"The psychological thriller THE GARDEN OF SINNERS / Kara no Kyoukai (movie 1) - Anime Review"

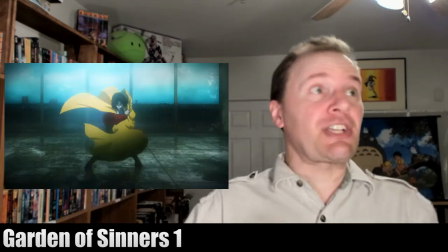[3:58]
Worse, the second uses extremely high-budget action animation,
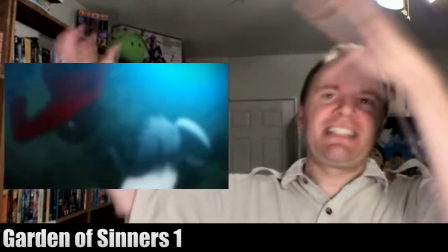[4:04]
of the protagonist leaping and dodging with highly dexterous movements to attack stationary targets.
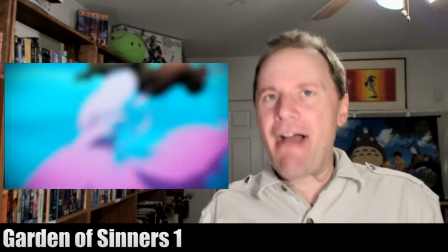[4:13]
Seven of them in a row. After the first three, her actions make her look kind of foolish.
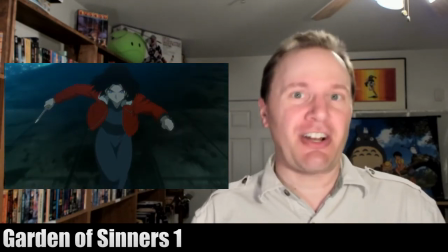[4:20]
Why is she exerting so much energy on stationary targets? It just doesn't seem reasonable. But that's not all the Garden of Sinners offers us.
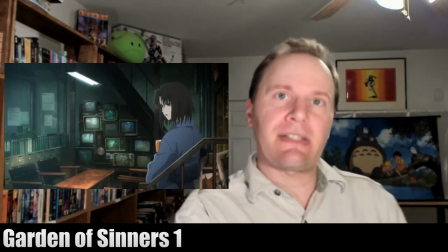[4:30]
Between the action sequences, we get scenes of the teenage girl protagonist and an adult mentor woman discussing this sort of case they're on.
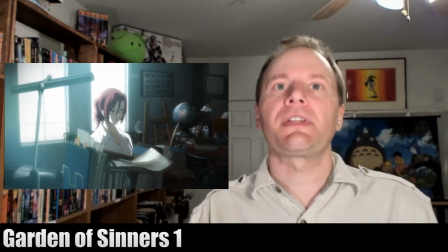[4:39]
And the latter character often offers some philosophical theories about what's going on.
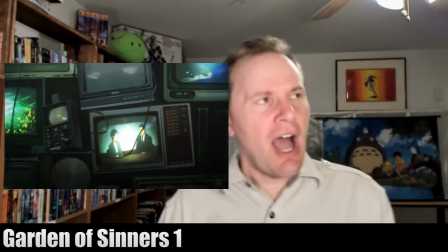[4:44]
There's quite a lot of philosophy in this, but I found myself tuning it out.
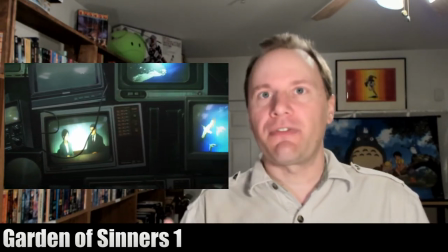[4:50]
Why didn't I enjoy the quiet philosophy of this the way I did in, say, Serial Experiments Lane?
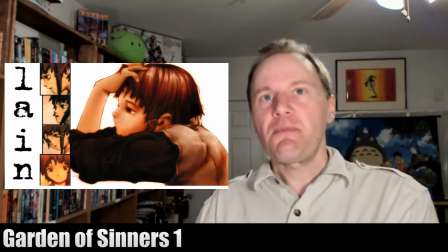[4:57]
Well, Lane introduces philosophy from multiple characters, pretty much all of whom are shown to be wrong about that at least once.
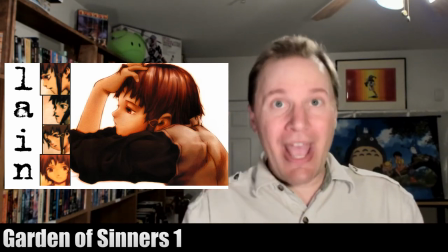[5:05]
Further, and more importantly, the characters act in ways that agree with the philosophy they describe. In Garden of Sinners, while a few characters do offer some of these philosophical explanations for others' behavior, they do so passively. They're just saying, this is why this might have happened. They don't appear to care about the ideas they offer, nor do they personify those beliefs. Which means, I found myself not caring much either. And this is another central problem.
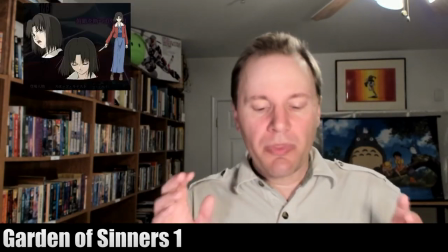[5:36]
Of the three primary characters, the protagonist has a quite closed personality,
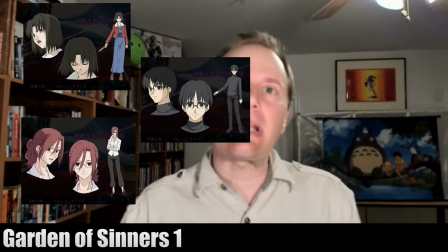[5:42]
another is just cool and detached, while the third is clearly the emotive human heart of the group.
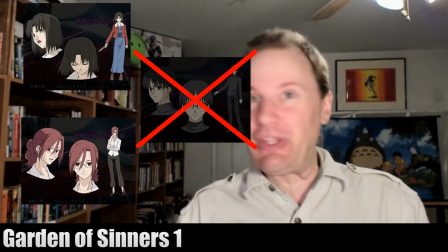[5:48]
Unfortunately, that final character is only involved in the very first and last scenes of the film,
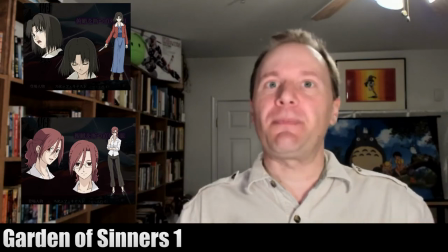[5:55]
leaving us primarily with two distant people who almost never actually react to anything.
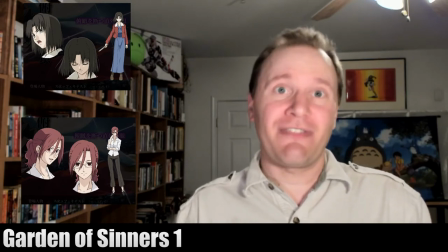[6:01]
It's hard to get emotionally reacted and emotionally invested in two characters who barely ever show an emotion. Now, another more emotional character is introduced into the story halfway through, but that has its own problems that unfortunately I can't explain without spoiling the plot.
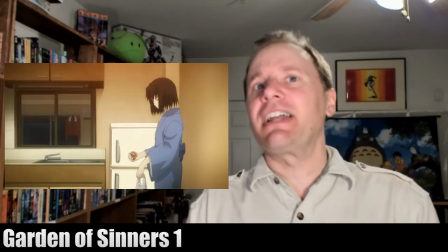[6:19]
Then there's the blatant Haagen-Dazs commercials scattered throughout.
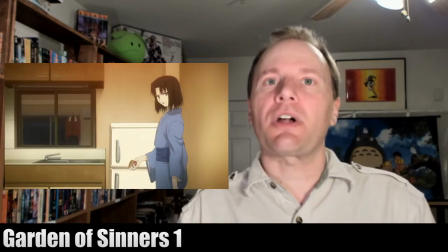[6:24]
While this is worked into the story as a plot point,
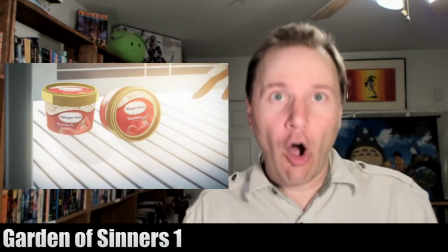[6:28]
the camera lingers for so long on these little cups of ice cream that are rendered in so much detail that I couldn't just take them as a passing element of the story. They significantly detracted from my ability to pay attention to the there in the middle of it. Speaking of though, the music, while beautiful on its own, one of those soundtracks I would like to own, it feels extremely big. And though it certainly feels epic, it's often a bit too epic for the scene it's scoring and occasionally just blares at you as if to demand that you feel this particular emotion. While mostly effective, and I'm not trying to over dramatize it, it's just a bit overblown at certain points. Now, there are some really interesting visuals. The story involves the suicides of teenage girls at an old apartment building that's scheduled for demolition.
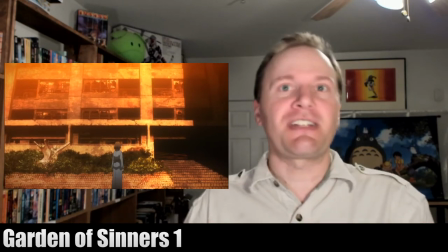[7:23]
The crumbling building and the youthfulness of the victims provides for some interesting visual contrast,
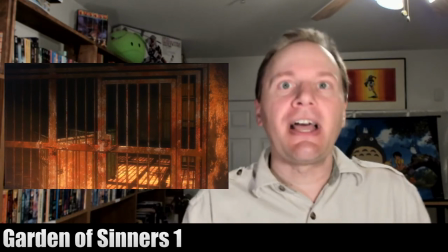[7:31]
as does the building's mundane comforting purpose as a house and the sinister danger of its rusted and warped ephemera.
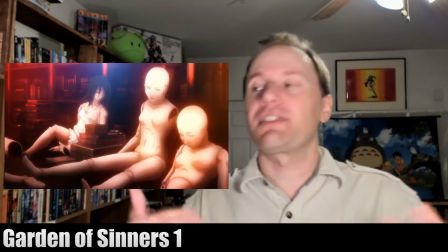[7:40]
Similarly, the mentor figure makes dolls and mannequins as kind of a side job, it seems,
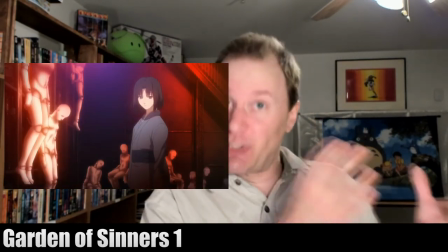[7:45]
and the parallels between the dispassionate protagonist and the dolls she stands next to are almost painfully obvious, especially in a post-Ghost in the Shell world. The voice actors do a fine job of keeping their performances cool but not flat. The characters don't talk like robots. They do have humanity behind them.